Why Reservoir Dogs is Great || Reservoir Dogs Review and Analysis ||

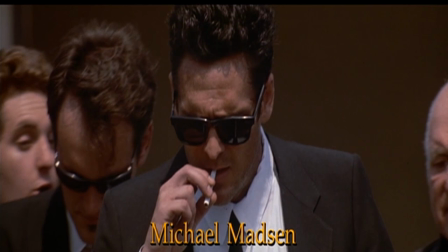In 1992, Reservoir Dogs was released and quickly became known as one of the greatest indie films of all time,
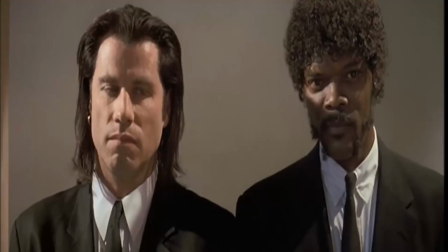and it introduced the world to Quentin Tarantino, who would go on to make such films as Pulp Fiction,
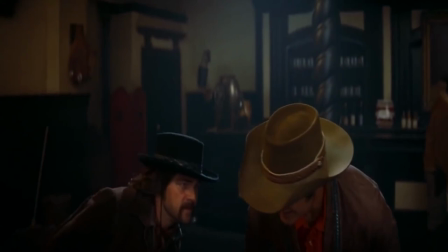The Hateful Eight, Inglourious Bastards, and his most recent work, Once Upon a Time, in Hollywood.
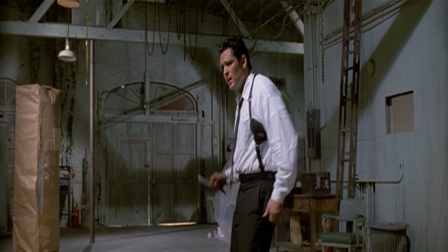The film did well with audiences and critics alike,
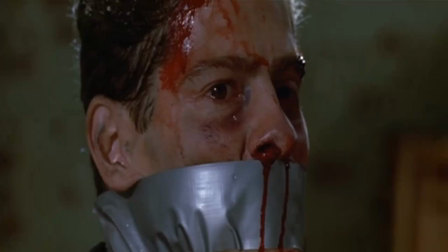and even scored a theatrical release despite it being an indie film that had a budget of only $1.2 to $1.5 million. dollars.
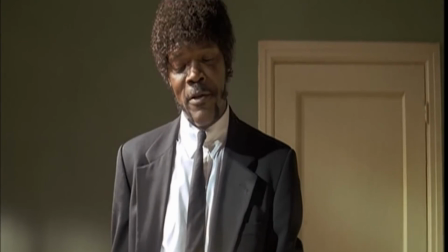And for those of you wondering, Pulp Fiction, a movie that's known to have a lower end budget for a feature-length film, had a budget of 8.5 million dollars.
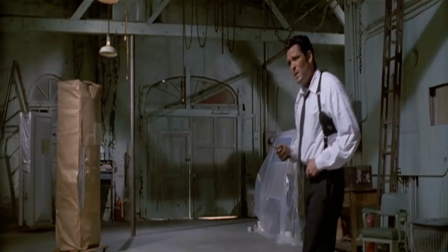7 million more than what was projected for Reservoir Dogs. Despite having a low budget, however, Reservoir Dogs still delivers a lot of drama, suspense,
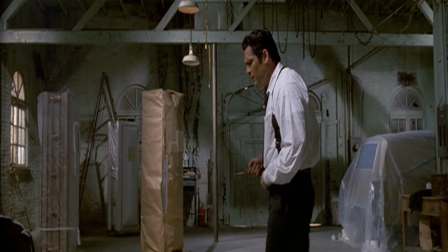action, and a ton of blood and gore that Tarantino quickly became known for.
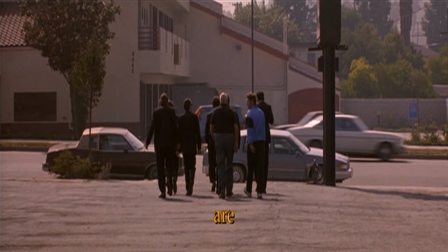So today, we're gonna dive headfirst into Reservoir Dogs and try to explain why it's so great.
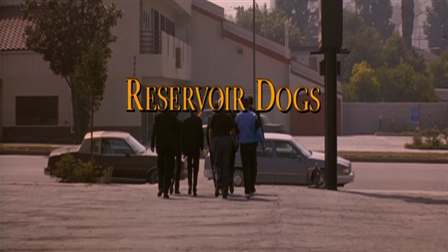My name's Mr. Cow, let's get this underway.
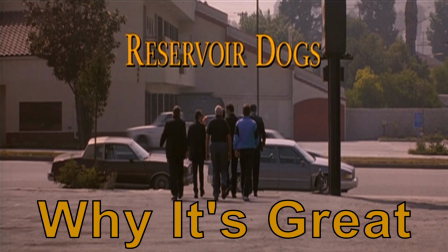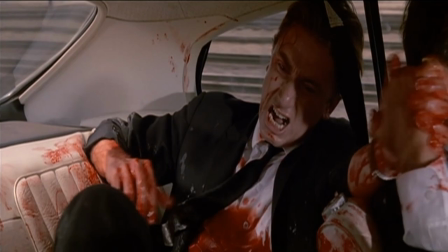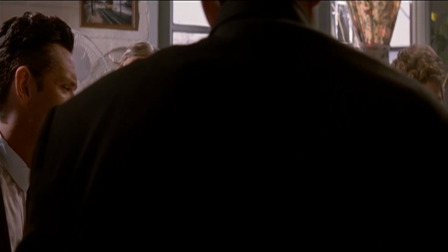First things first, we need to talk about the storytelling of Reservoir Dogs,
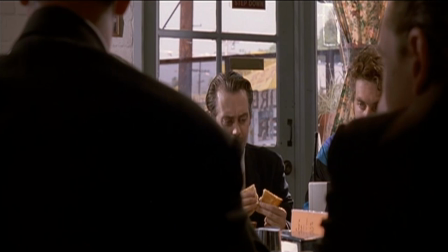because it's told in a non-linear structure, much like Pulp Fiction, but on a smaller scale.
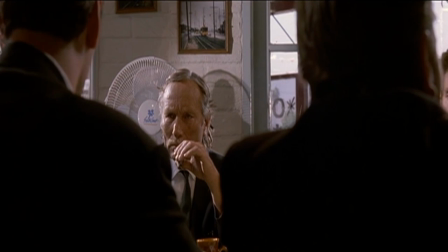Non-linear, of course, meaning in conventional terms, the movie's somewhat out of order.
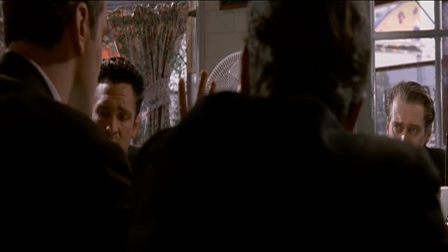It's not told in a straight line, and you're kind of given information when the story says you're allowed to have that information,
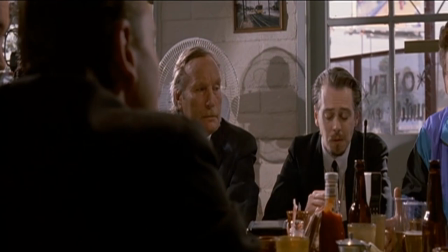instead of in the order the events play out. Now, Now, in a movie like Pulp Fiction, it was kind of an artistic choice,
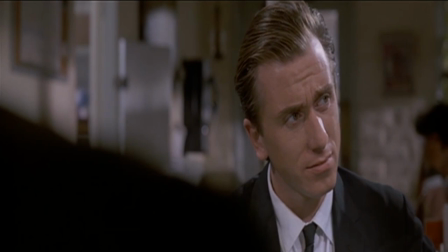while also serving the story incredibly well when it came to suspense and drama and just general audience intrigue.
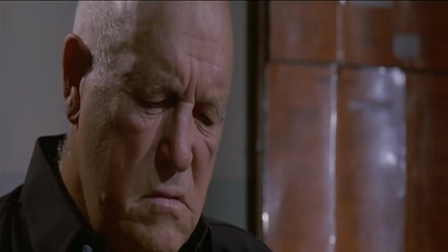In Reservoir Dogs, the movie had an incredibly small budget, which we've already stated. And because of that, a lot of the movie takes place in this warehouse.
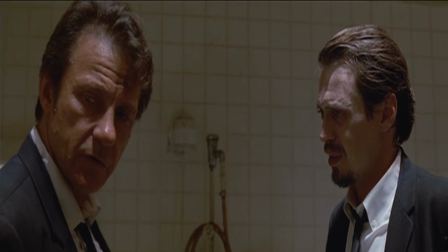If the movie were to play out exactly in order,
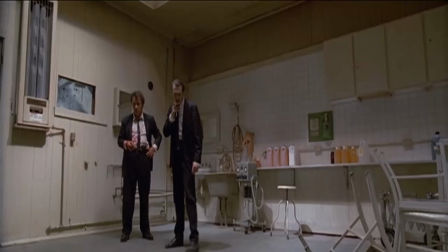the last good chunk of the movie would be inside this warehouse, which would get a little bit boring after a while.
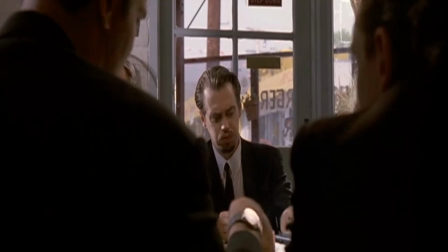Even though the story's interesting, it'd be nice to have a change of scenery. And I think Tarantino knew this when he was writing the script.
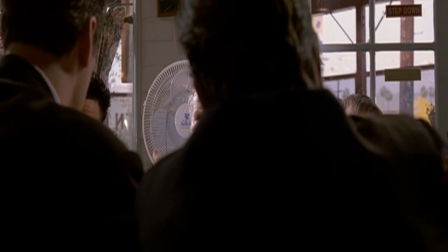I think he knew that he wasn't going to have the biggest budget ever to tell the story, so he kept things small,
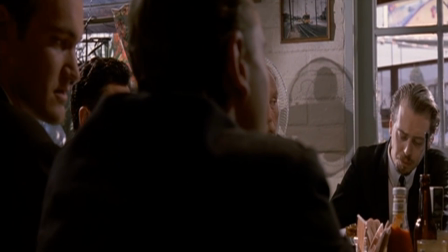and decided to tell it in the structure so that, while things were going on inside of this warehouse,
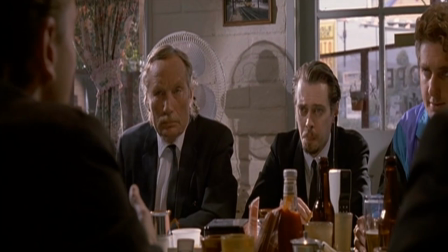you could also have these other tidbits going on, explaining characters, explaining how the story's unfolding, and a bunch of stuff like that.
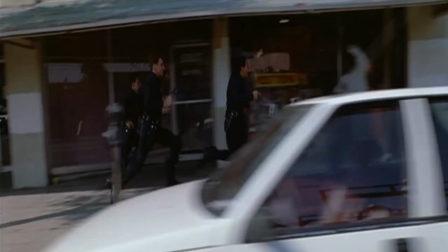So the non-linear storytelling of Reservoir Dogs definitely helped keep the story interesting, especially on such a small budget with so few places to shoot at,
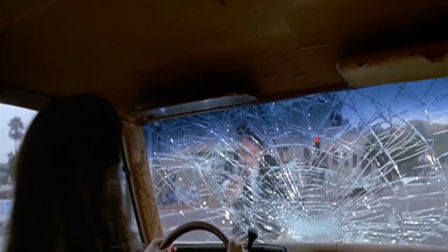and otherwise I don't think Reservoir Dogs would really have been that interesting of a movie to watch, just because it would get a little bit monotonous after a while.
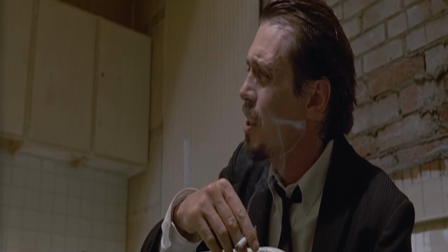That being said, Tarantino's writing fits perfectly with non-linear storytelling, because he focuses on not just telling the story,
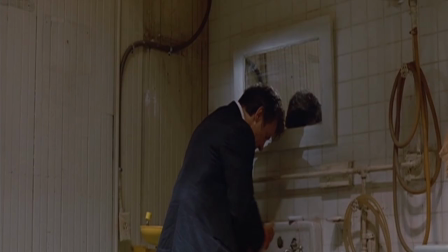but also world-building with his Tarantino dialogue, which is a concept we've already touched on in our Pulp Fiction review,
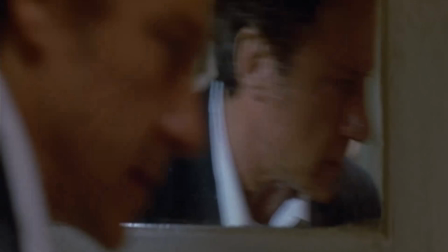but just to re-explain things a little bit, Tarantino dialogue is disconnected sort of dialogue that doesn't really have to do with the main story of the movie,
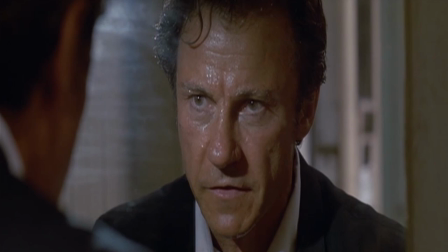but has to do with building characters and building the world and helping everything feel grounded and real.
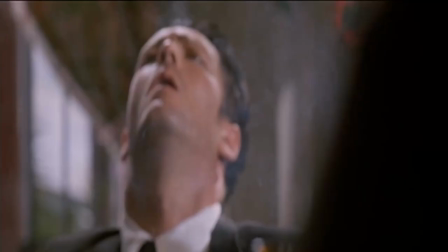The very first scene of this movie is all about that kind of dialogue.
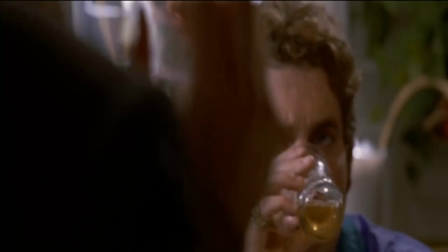It's just building some of the characters, building the world, and helping make everything feel realistic.
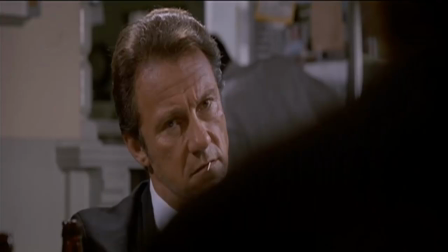It's helping keep the stakes high because you feel like these are real people. And then it's followed by a scene that's iconic in filmmaking,
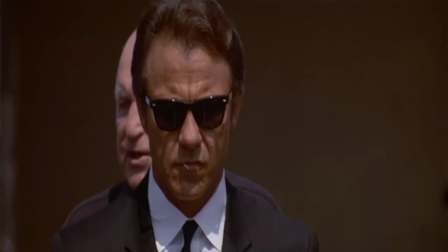which is the walkout scene paired with Little Green Bag with the title sequence right after it.
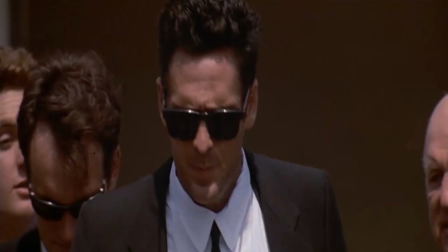You've already seen the scene in this video right at the beginning, and I still can't explain why it's so great.
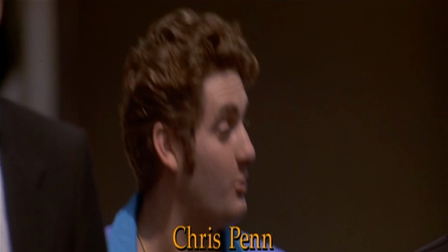The music just fits with the feeling. You get the feeling of these criminals. They all think that they're big, tough guys, badasses.
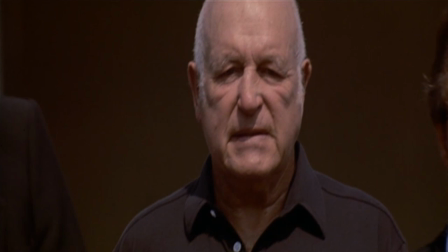I'm not 100% sure. it's really hard to explain why this scene is so great. I want to say it's just because of the music, but it's probably not.
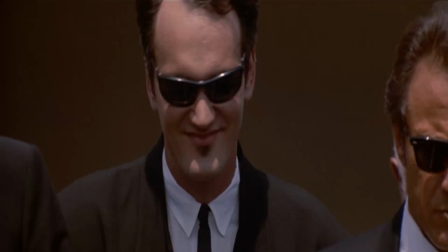I wish I had a better explanation for you guys for why this scene was so iconic and why it's so pleasing to watch paired with the music, but I can't.
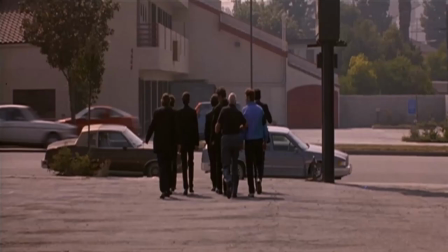It's just one of those things that's really good, and it's kind of hard to explain why.